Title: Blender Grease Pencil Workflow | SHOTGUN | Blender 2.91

How are you still alive?
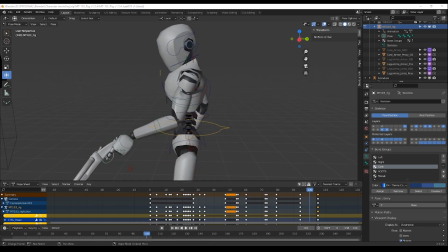8s
Hi everyone, and welcome to my brand new video. I know it's been 2 weeks that I haven't posted anything on my channel,
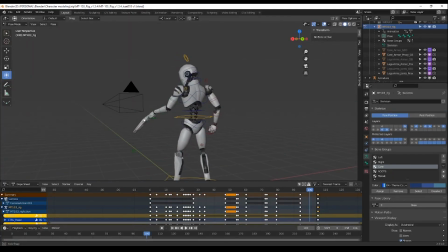16s
but today I'm coming up with a workflow video and I want to come out a bit the sequence that you just seen. During these 2 weeks, I was working on a different process to use Grease Pencil. And today I decided to create my own reference by using a 2D character already rigged.
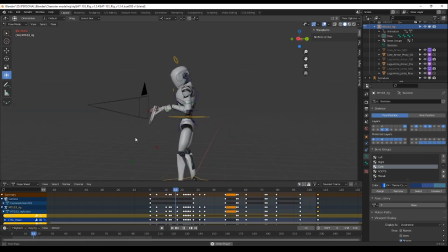33s
You can choose whatever rig you want if you feel comfortable to work with.
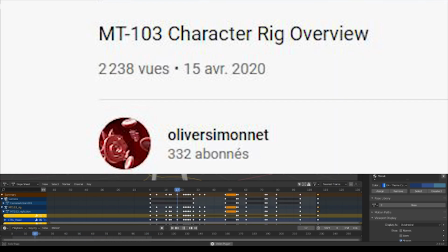38s
The one that I use in this video was made by Oliver Simonnet. This rig is really complete and also free to download.
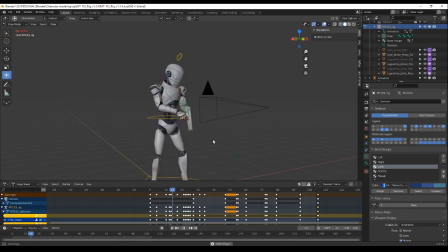47s
I went for an animation with my character shooting with a gun. I put some extra work to add the 3D model of the gun inside his hand, but I will skip the explanation for now because it's a different topic.
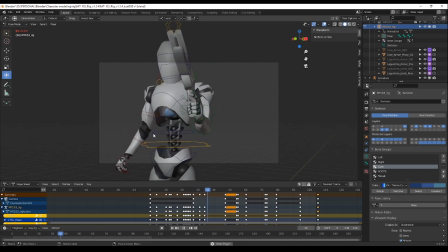60s
As you can see so far, the animation part is done. I did add a bit of camera movement to give something dynamic and cool.
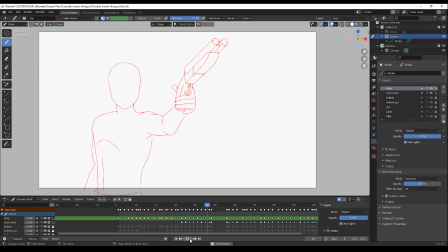68s
Now I have my reference, it's time to trace over with the Grease Pencil.
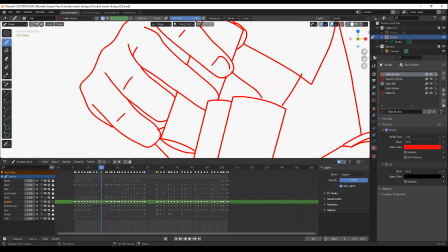72s
During tracing, I'm timing the animation to avoid falling into a frame by frame, because otherwise the result will be too much rotoscoping.
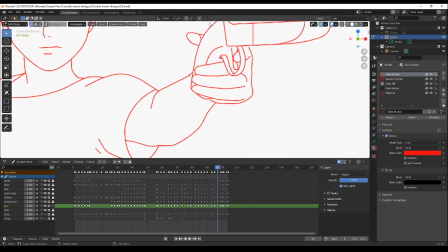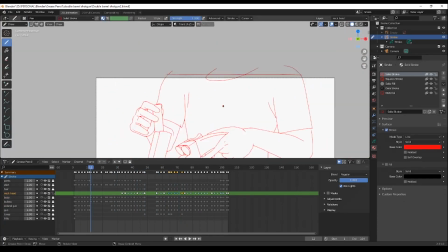90s
And in the same time, I'm starting to draw my character with my personal design.
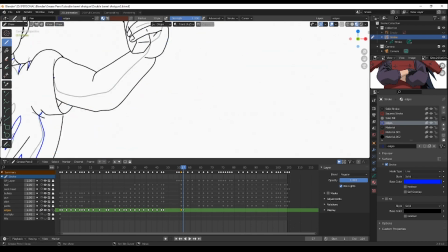99s
As you may know, after finishing my line art, the next step is to trace the edges for the lights and shadows.
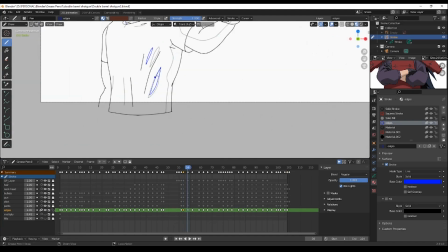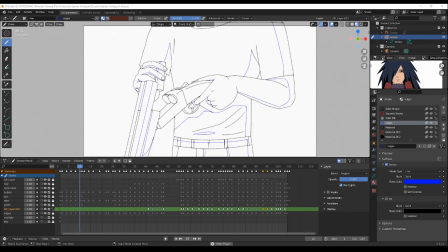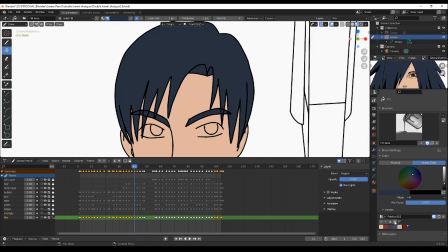120s
And then I can move to the coloring, which is the long part of the process. It's really tedious, so take your time.
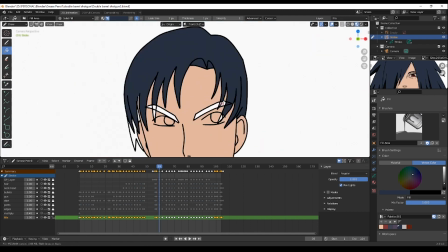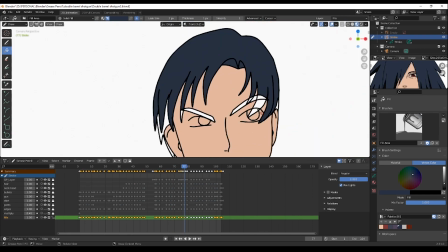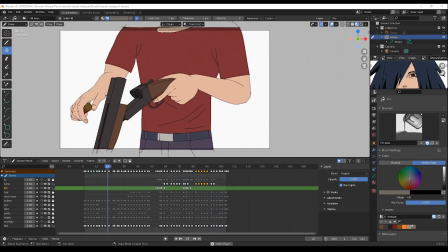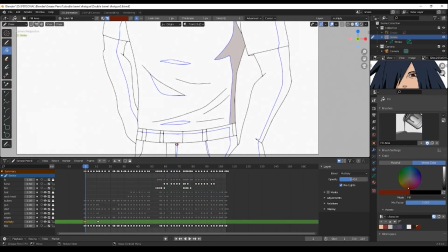145s
And after that, I can finally add the shadows.
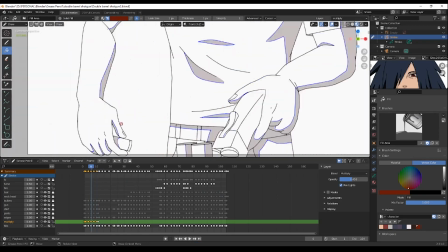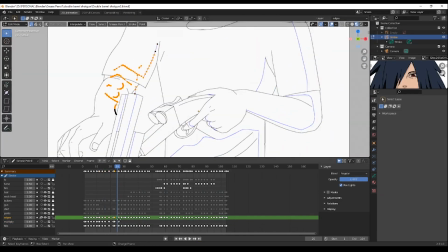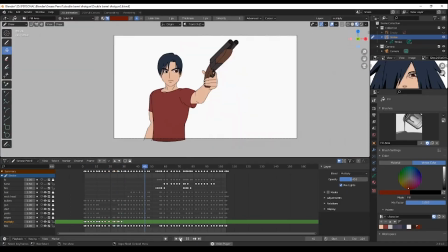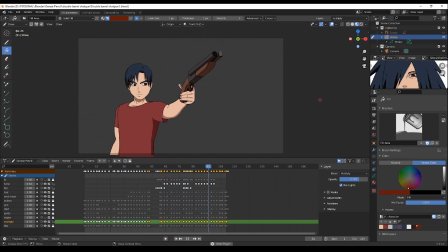164s
And here we go, coloring is done, and right now I will add some light effect to emphasize the shots and make it awesome.
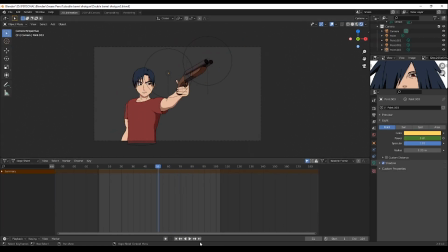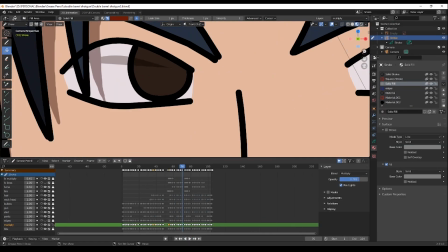181s
Don't worry, if you miss something, you can still go back through the process to make some corrections.
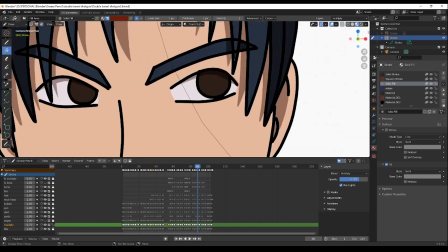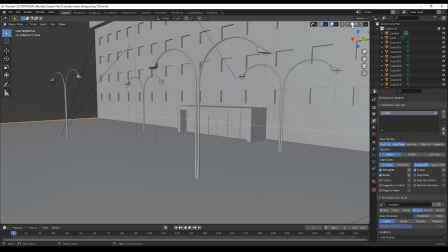193s
For the background, I experimented to create my own 2D background inside Blender.
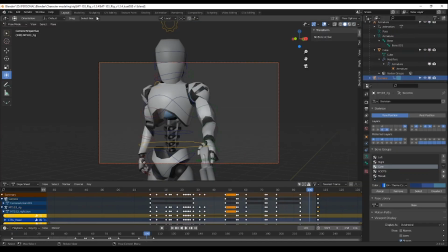198s
It's not awesome, but I hope to perfect my skills in the future. So that's it for this video.
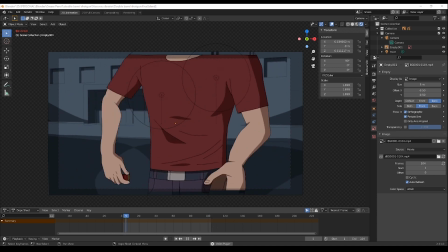205s
Thank you so much for your attention. Much love again for the support, and I will see you next time. How are you still alive?
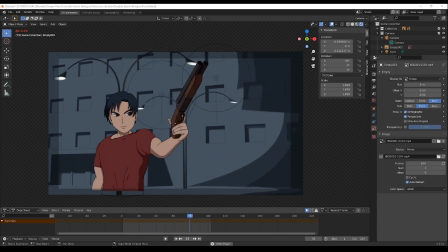211s
Peace.